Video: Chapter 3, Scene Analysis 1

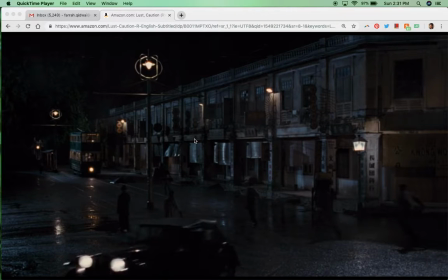(0:00)
Hi everyone, this is Professor Kidwai. Okay, we are going to analyze a first of a few different scenes from Lust Caution, okay? I'm going to record these scene analyses as individual video clips because the video files,
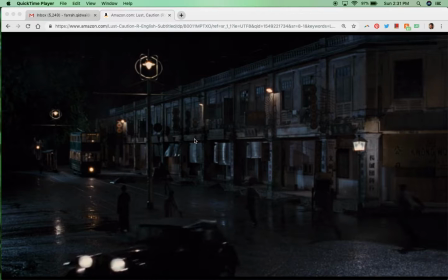(0:18)
when you record them using QuickTime, are huge files, okay? So forgive me for having to, open up 5 different files. It's just easier for you guys to more quickly be able to access these files. So the function of all of these scene analyses is so that all of us can watch a scene together like we would in class.
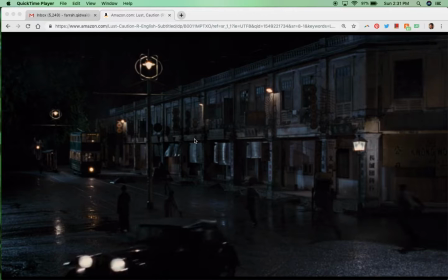(0:37)
And, I can be that annoying person who talks over the scene and who deconstructs and explains everything in this scene, okay? So this is a kind of beautiful, beautiful scene in Lust Caution. I really love it so much, primarily for the music that is in the score.
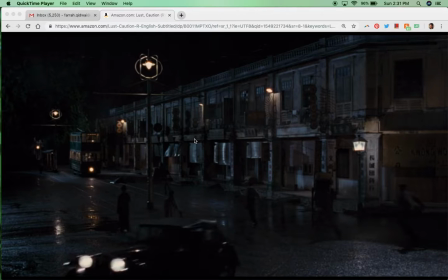(0:57)
The conductor who did the score just did an incredible job. I mean, it's such an incredible soundtrack and background music in this movie. And in this scene in particular, it's very beautiful. On the soundtrack, the song is called "Falling Rain." It's very beautiful music. So that's kind of the reason I love this scene so much.
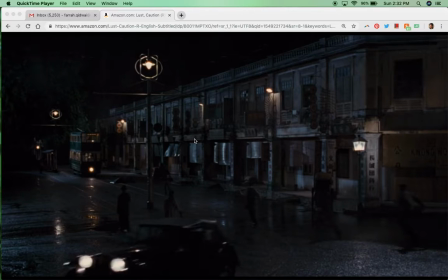(1:16)
But we're going to be watching this scene to understand the significance of information revealed through narrative, specifically the difference between text, subtext, context, okay? Text is like literally what is being said.
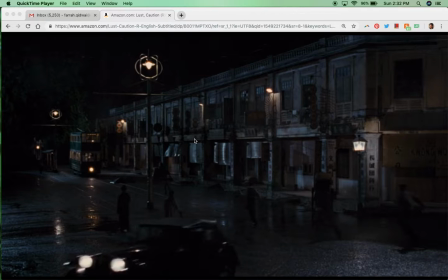(1:35)
I am giving you an apple, so I give you an apple, right? Subtext is when we read between the lines. And so the dialogue in the scene might be about something, but by analyzing the interaction between the characters, by analyzing things like expression,
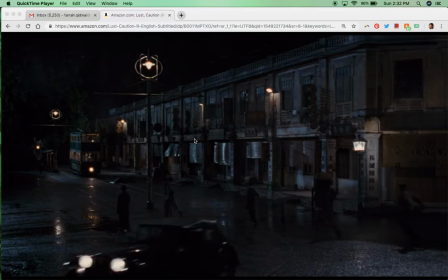(1:52)
by analyzing the alternation in shots, we understand that a different set of meaning is being revealed, okay? That's subtext, okay? Context, of course, is when we use background clues, right?
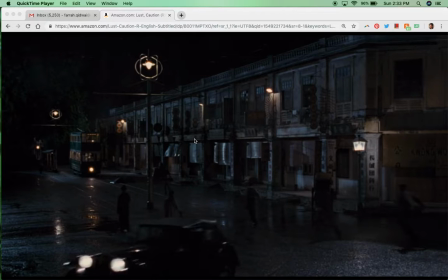(2:08)
The setting or the time or whatever in order to better understand things. But the function of this scene analysis is to really look at text versus subtext at play, okay? So this scene is, let's see,
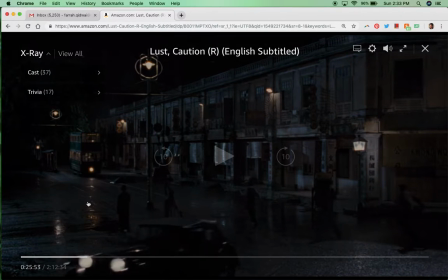(2:23)
this scene is 25 minutes into the film, okay?
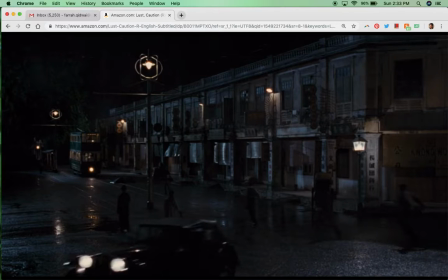(2:29)
And we'll be watching. It's a very short scene. I'm gonna talk over the scene, so forgive me for that, okay? So let's start playing the scene.
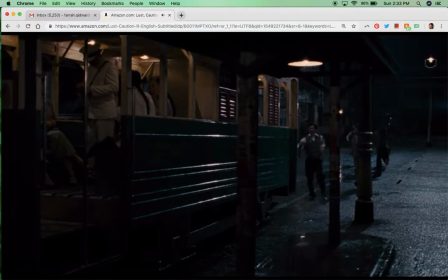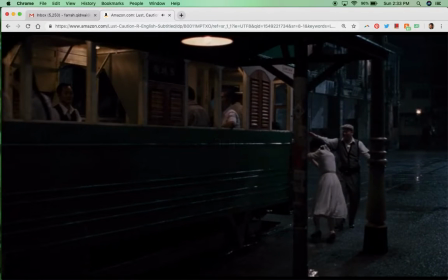(2:44)
Okay, so watch. They're gonna enter through the lower level, okay, of this trolley car, but they're gonna go up one level. So, in other words, we're leaving the realm of context of this being a scene that is taking place at a certain time in history,
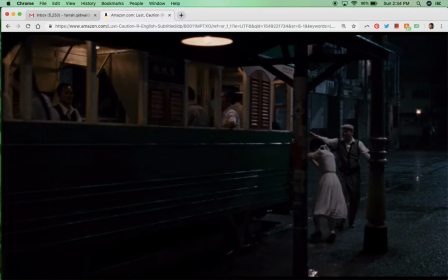(3:04)
at a certain place in history. We're going up one level. We're going into a deeper realm of understanding, a deeper realm of text and context and subtext, okay?
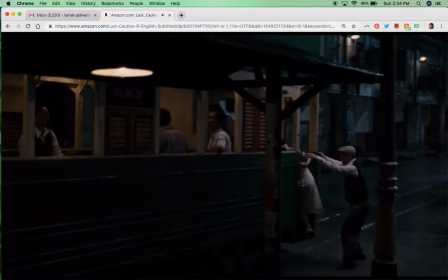(3:16)
Watch how they rise in the subway car. See, they're rising up.
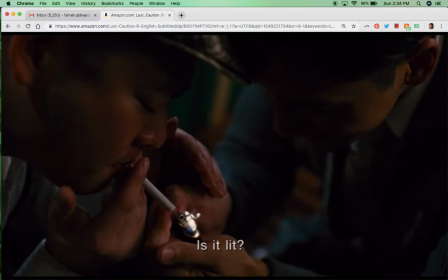(3:27)
Okay, now in this portion of the scene, they're going to smoke the cigarette, and of course, Wang Chachi is going to be talked into smoking the cigarette. Now, we know that that is an act of foreshadowing because she also later on is going to be talked into losing her virginity to this gross,
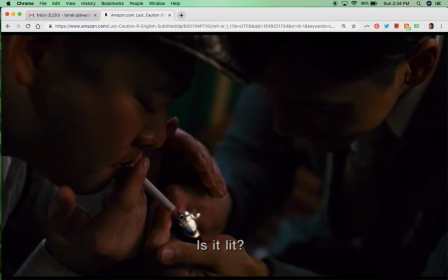(3:44)
disgusting guy in the movie, right? The only one who has sexual experience. The character of Liang Junsheng, who I'll point it out as we watch, all right?
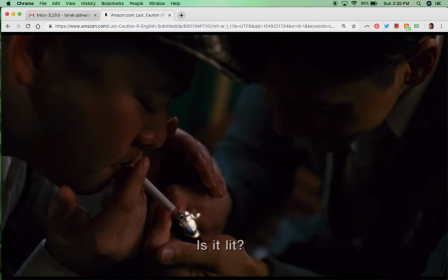(3:56)
But the cigarette here is signifying, who wants the first kiss for Wang Chachi, who wants to take her virginity. I'm sorry to say it in that way. It's going to signify all these things in a very sort of lighthearted way.